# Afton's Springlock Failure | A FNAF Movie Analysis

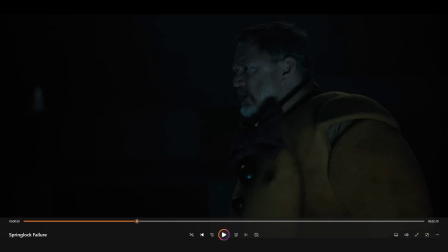12:16 Surrounded by pieces of metal inside an instrument of metal. Spring Bonnie, the suit. His fate was sealed. He was already going to be Springlocked, which we already knew, by the way, but anyway, just ignore that. If you're not aware of the Springlock failure, it's already cemented in this moment when they begin to surround him.
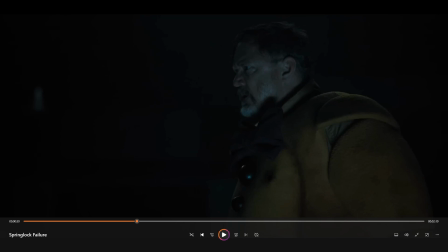12:32 Because the whole thing is just a huge symbolism for a Springlock failure. The beings made of metal parts turning against you. The metal parts literally turning against you, piercing you through the skin. Because the Springlocks, for some people who may not know, they wrap around the body, they surround, and they clamp down under the presence of pressure.
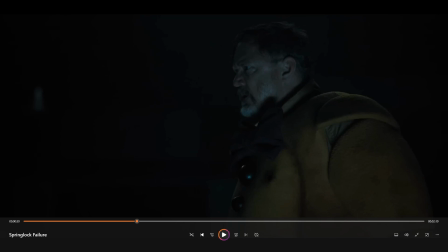12:51 So it goes even deeper. He's being pressured by robotic beings into a corner, being surrounded by robotic beings made of robotic parts. The beings of robotic parts have turned on him, just like the Springlocks turn on him later and go directly into his skin,
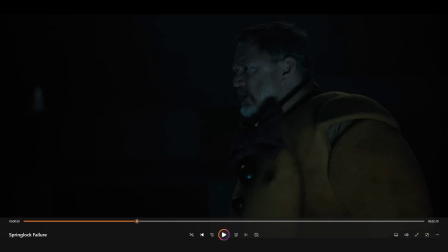13:06 literally, and he gets trapped, surrounded by metal parts. Because the Springlocks fell under pressure. That is a great thing that I've only just noticed now. I only saw it at surface level, but now it goes so much deeper. The whole thing makes so much more sense. Oh, wow. Look who's just had a revelation today.
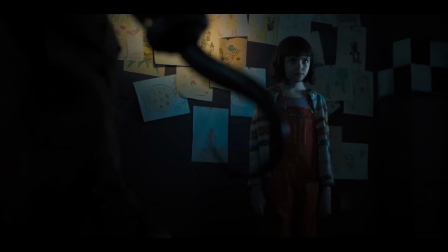13:25 Crazy.
They know what you did.
Oh, this is where it gets good.
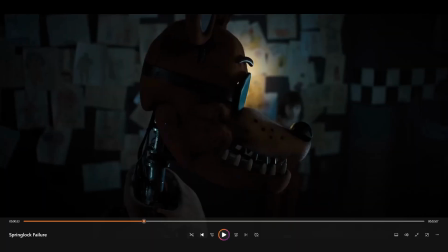13:31 They know what you did.
That's another great line that sits with you. I remember that line. Maybe it's just me, but... Anyway, as William approaches, we see the singular foot. They don't fully show Foxy for another millisecond. They just show his foot. His foot, boom, right in front of him, blocking, showing that they are now not only fully surrounding him and preventing him from escaping,
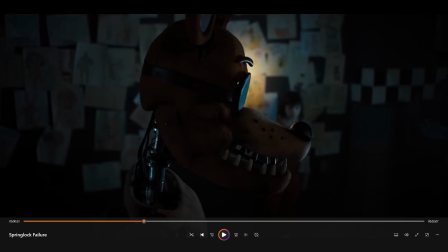13:51 but also protecting Abby now, the innocent, who they've protected this entire time for being a fellow child, but now they know for real is not evil. Nor is her brother. It was all a lie. And then we see Foxy from this side profile view. Doesn't he just look insanely intimidating in that moment?
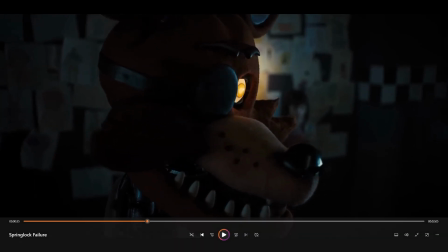14:09 Slowly turn him round. The electricity flowing through his mechanical veins into his metallic being. And not to mention the movement itself, that slow turn. Slow, but sharp. It's in short bursts. Little painful jolts as he slowly turns to face him.
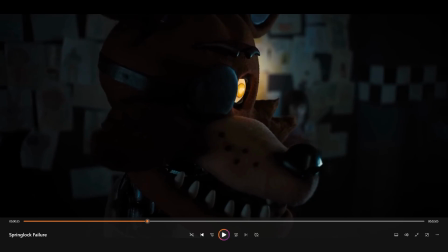14:26 This individual who, as I said previously, was so powerful. To us, yes, but to them, He's like a god, a deity keeping them alive. The supposed one link to their immortality. And on the flip side, see what I did there? The one who's bound them to eternal suffering. And now, he's standing up to him.
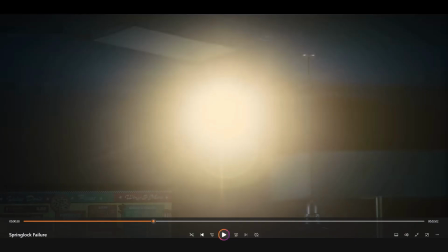14:46 Move!
You see this side of William now, he begins to get aggressive, and as I've said previously, the vocal performance overall is amazing because of the fact that it degrades in this scene. Isn't that weird? The vocal performance gets worse, which makes it overall better.
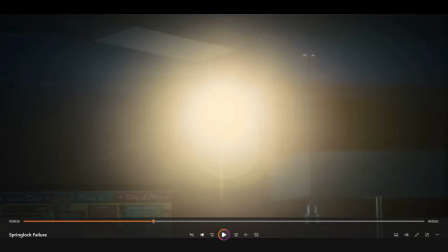15:01 Because, as we see, he begins to slur his words and say things that aren't very clear in the moment because he's so nervous and worried, which is realistic. So really, Matthew, you need to know what? I don't know what to say about this.
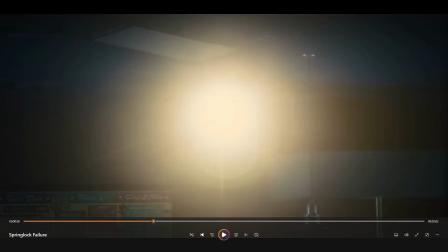15:14 I'm just enjoying it. Also, the two shots of the lights coming on, boom, boom, in his face, blocking his vision, very literally shedding some light on the terror, the horrors of his being and his twisted creations. Fully in view, brighter than ever, no longer in the shadows, behind, pulling all the strings like a puppet master.
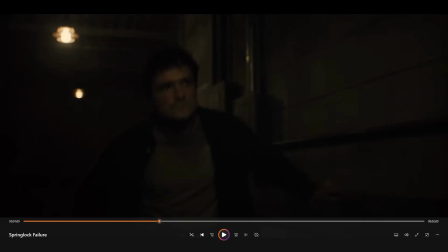15:37 That is really great, those scenes. I said that previously. The way that it just goes from light on, deflect between the two. It's really great, and it just makes that scene so much better and more memorable because there's so many different things going on, yet still, it's understandable.
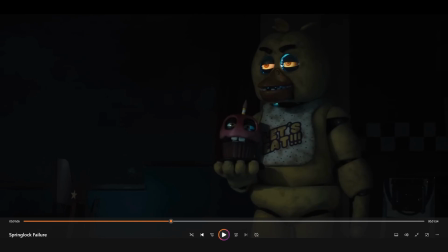15:57 That's a very subtle break from the tension there, because you're on the main event, you want to know what happens to William, but then it shows Mike stumbling out, yes, injured, but not what you were looking for, which overall is a good thing.
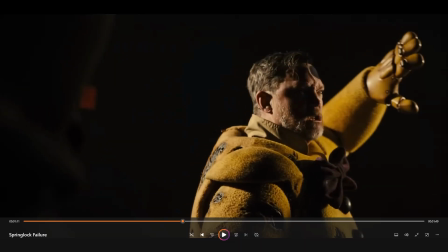16:15 The intro music coming back again and getting louder and louder, faster and faster in tempo, building up to this triumphant moment.